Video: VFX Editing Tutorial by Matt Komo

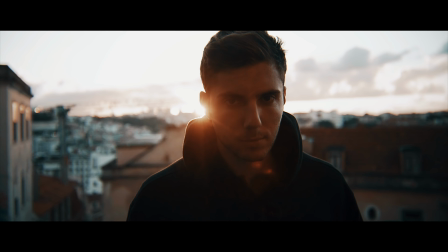going? My name is Matt Komo.
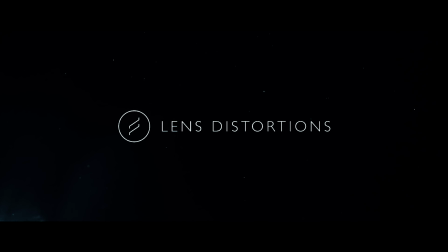I'm a director and filmmaker, and today we are here with Lens Distortions to showcase their high-end visual effects to demonstrate not only how easy they are to use,
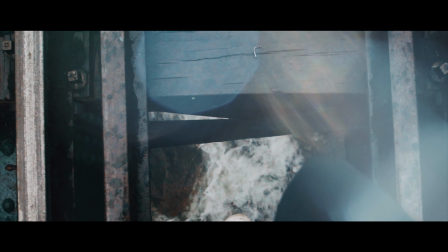but how they can also help take your film to the next level.
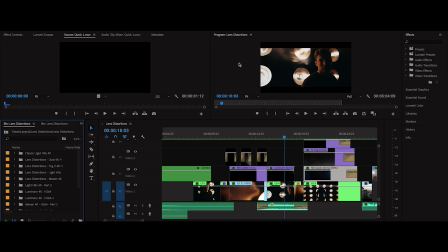The great part about these sleek and textured effects is that they are curated and compiled into libraries.
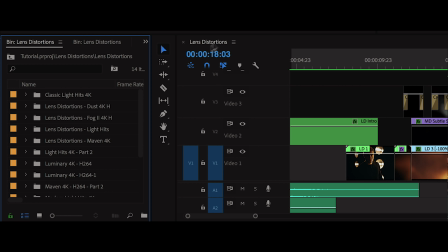As you can see here from the ones I've imported into my project, each library is broken up into different categories. For example, under the Maven pack, we have quick, bold, textured, and a few others. This is great because as an editor, you can get a sense of what the effect is at a quick glance.
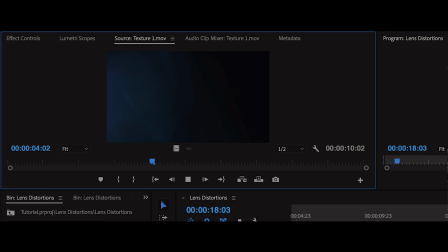There's so many different options to choose from. Whether you need something vivid and assertive, or soft and deliberately understated, there is something for you.
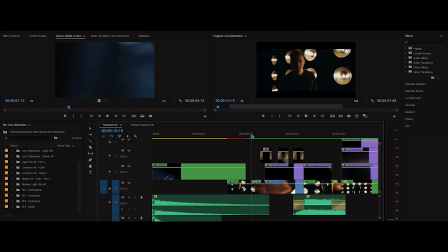So let's get into the sequence to see how I use these in my videos. I like to say that sometimes the best effects are hiding in plain sight, which is evident in this sequence. The idea as a filmmaker is that you want to use light in an intentional way which helps create the cinematic feel.
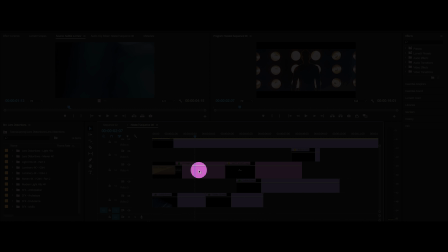So let's take a look here. Diving into the intro, you can see that the sequence is built from multiple elements from the library.
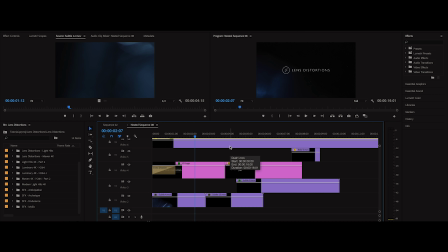Using both a combination of their Maven effects in tandem with the dust element, we were able to create the intro you see here.
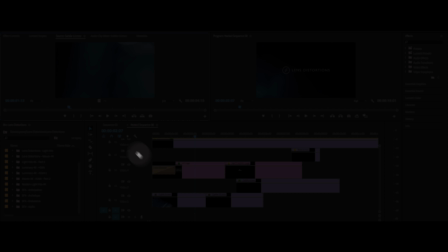Layering these are pretty straightforward. Drag and drop your effect into the timeline.
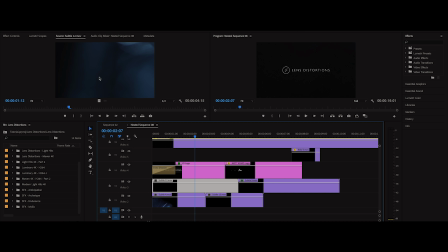From here, if the effect sits above another piece of your timeline, set the blend mode to screen. Diving back to the main sequence, you can see that I nested the composition, leaving the tail end of the effect to trail into the first shot. What this does is give a sense of continuity in the project. Even though it's a hard cut, the flow is seamless because of the effect.
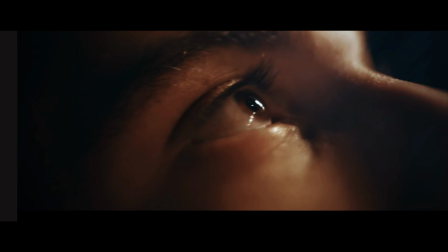Moving forward, I like to use flares on top of two shots to act as a stylized transition.
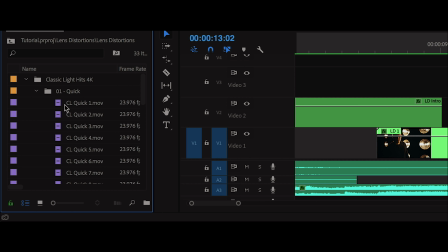For this, I like to use Classic Light Hits 4K, and for this one in particular, CL Quick 1.
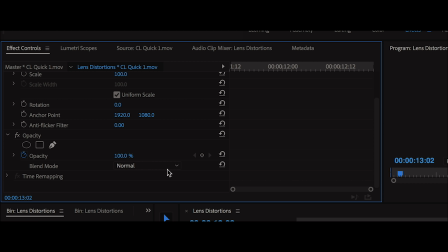Once again, this is as simple as a drag and drop, plus changing the blend mode to screen.
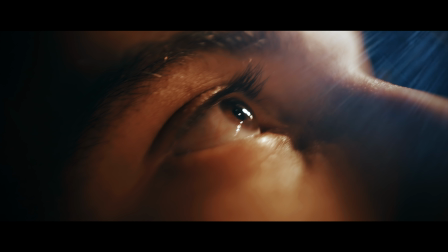In this next part, I'm going to show you a bit more of an advanced method on how I like to tailor these effects to my project.
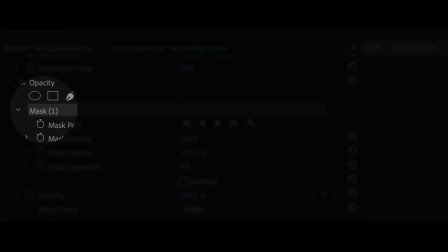First and foremost, you can utilize masks in Premiere or After Effects to finesse every tiny detail to fit your shot perfectly.
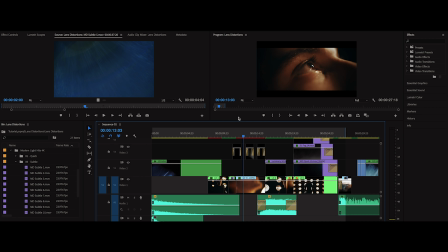It's important to use light in an intentional way, so for this shot, I'm looking up to the sky, which means it's natural that the motivation of light would come from where I'm looking. From here, we drag and drop Subtle 5 onto the shot and apply a circular mask to give the flare an authentic drop-off.
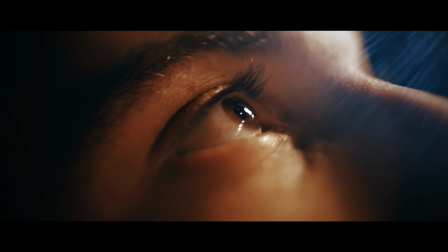Combine that with the curves adjustment and the flare begins to become a natural part of the scene. Next, let's look at the glare on my eye.
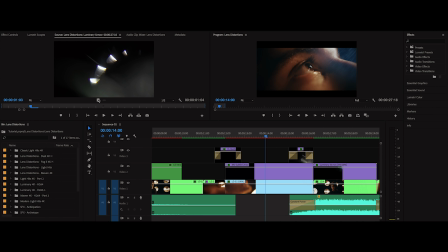The beauty of film always lies in the tiniest of details.
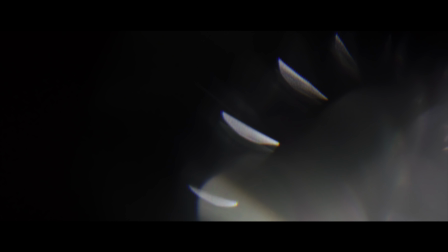For this, I used a luminary effect because I liked the organic movement and characteristic of the flare.
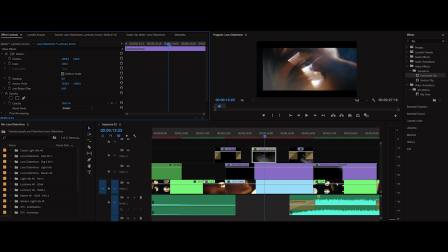I scaled the flare to cover the size of my eye. Then I applied a corner pin distortion adjustment to round out the effect in order for it to naturally follow the contour of my retina. In addition, I applied another circular mask on it to seamlessly be integrated onto the shot.
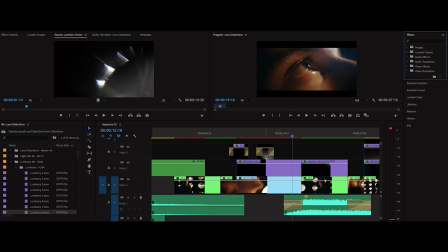Moments later, another luminary effect appears. In reality, it's the exact same adjustment as before, except it slipped horizontally back to the way it was and reversed in order for it to feel different. The point I want to drive home with this tutorial is that there truly are limitless ways to use these effects.
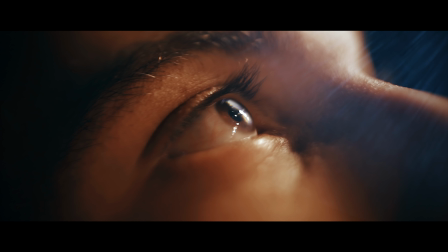With a little bit of thought and creativity, you can easily take your visuals to the next level. Take a look at this next shot.
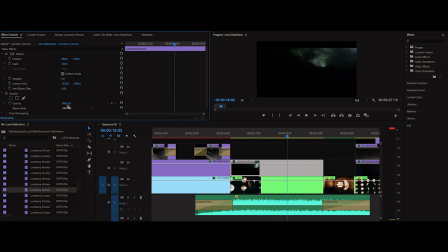By simply adding luminary 50 on the image and masking out my body, the glass effect immediately makes the shot much more interesting and engaging.
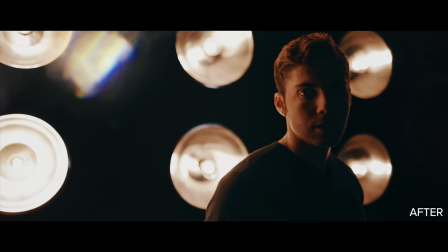Something I like to do a lot and that is also incredibly beneficial is changing the hue of the effect.
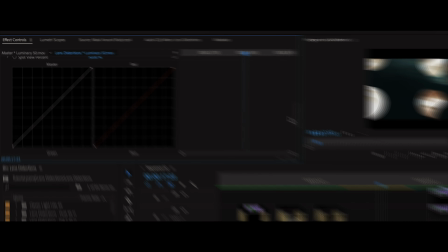By no means are you bound to the original colors from the library.
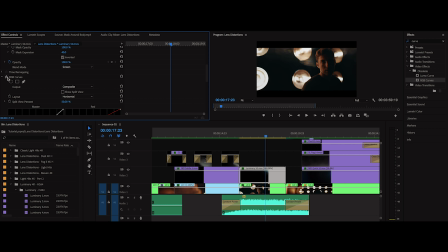You can see here when I turn the curves on and off, it begins as a vibrant blue, but with a little tweaking, the effect is able to blend in much easier.
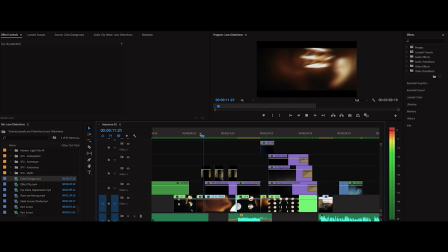I mentioned this briefly before, but one of the most significant advantages these effects have on your project for me personally is that they can tie your sequence together by giving it a cohesive look.
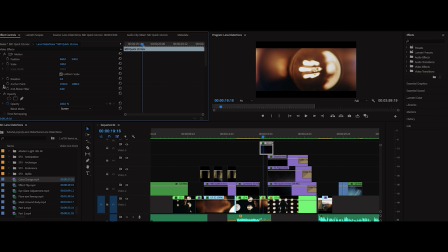If you look closely, I chose to use the same effect twice here back to back on different shots to make the second shot feel like it's an extension of the first.
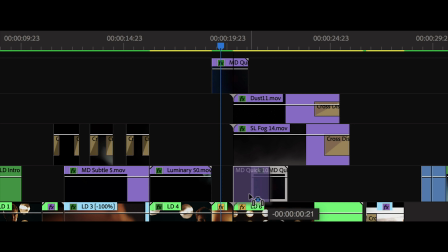Something to note here as well, because there isn't too much movement in this effect, I'm able to slow the clip down to fill the entirety of the shot beneath it.